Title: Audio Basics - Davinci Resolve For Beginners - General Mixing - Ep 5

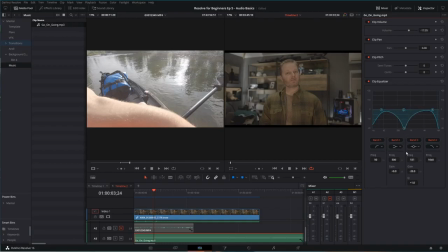But because band 3 is already selected, I'll just cheat and grab it, pull it down, adjust the EQ to give me some more space. And now...
Welcome back to John's Films. Today I'm talking about the worst decisions I've made in...
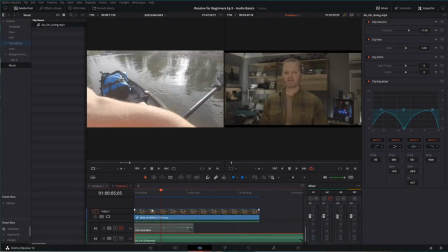The track is still there, the music, and it's gently playing along, but it's no longer arguing with my vocals. I can understand what I'm saying. I still get the dramatic effect or the feeling of the music, but it doesn't come to the forefront and compete.
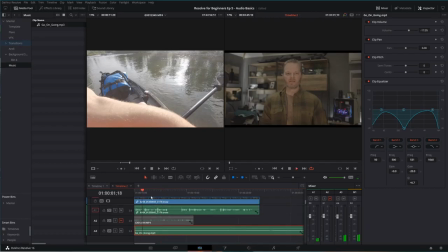Now I can pull down the volume and balance it.
Today I'm talking about the worst decisions I've made.
And it all comes through.
Here we are with in computer hardware.
Birds.
Today I'm talking about the worst decisions I've made.
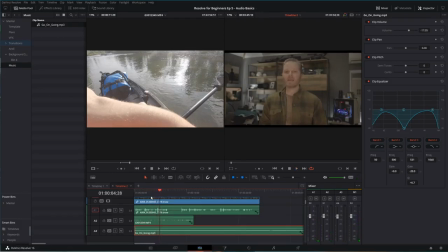Now, does it make sense? Not necessarily, because I'm talking about the worst decisions I've made in computer hardware. And as much as I like computer hardware, that's pretty serious to me. Instead, I've got like birds chirping and really soft piano. So the music doesn't work together, but the mix works much better now.
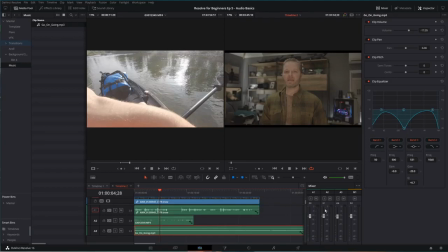So now these are the tricks that I would use and how I mix my audio. I think it's perfect for the Davinci Resolve Beginner series. Pass it on to a friend that's got, just starting out in Resolve as well.
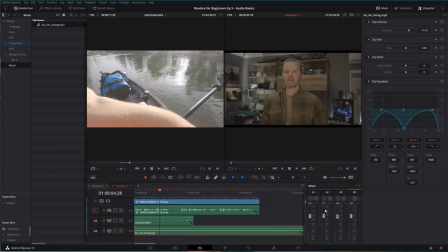And let me know what you think of the video down in the comments. You have more comments. If I haven't added something you'd love to see, let me know. Just like Robert's suggesting here, I love to get these suggestions, make great videos out of them.
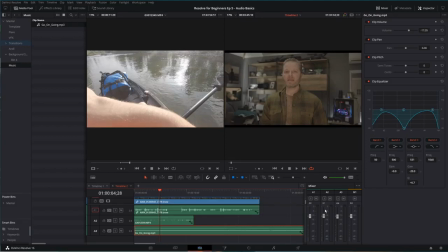And I really appreciate you watching. So click like if you like this video, share it with a friend who might benefit from it, and have a great day.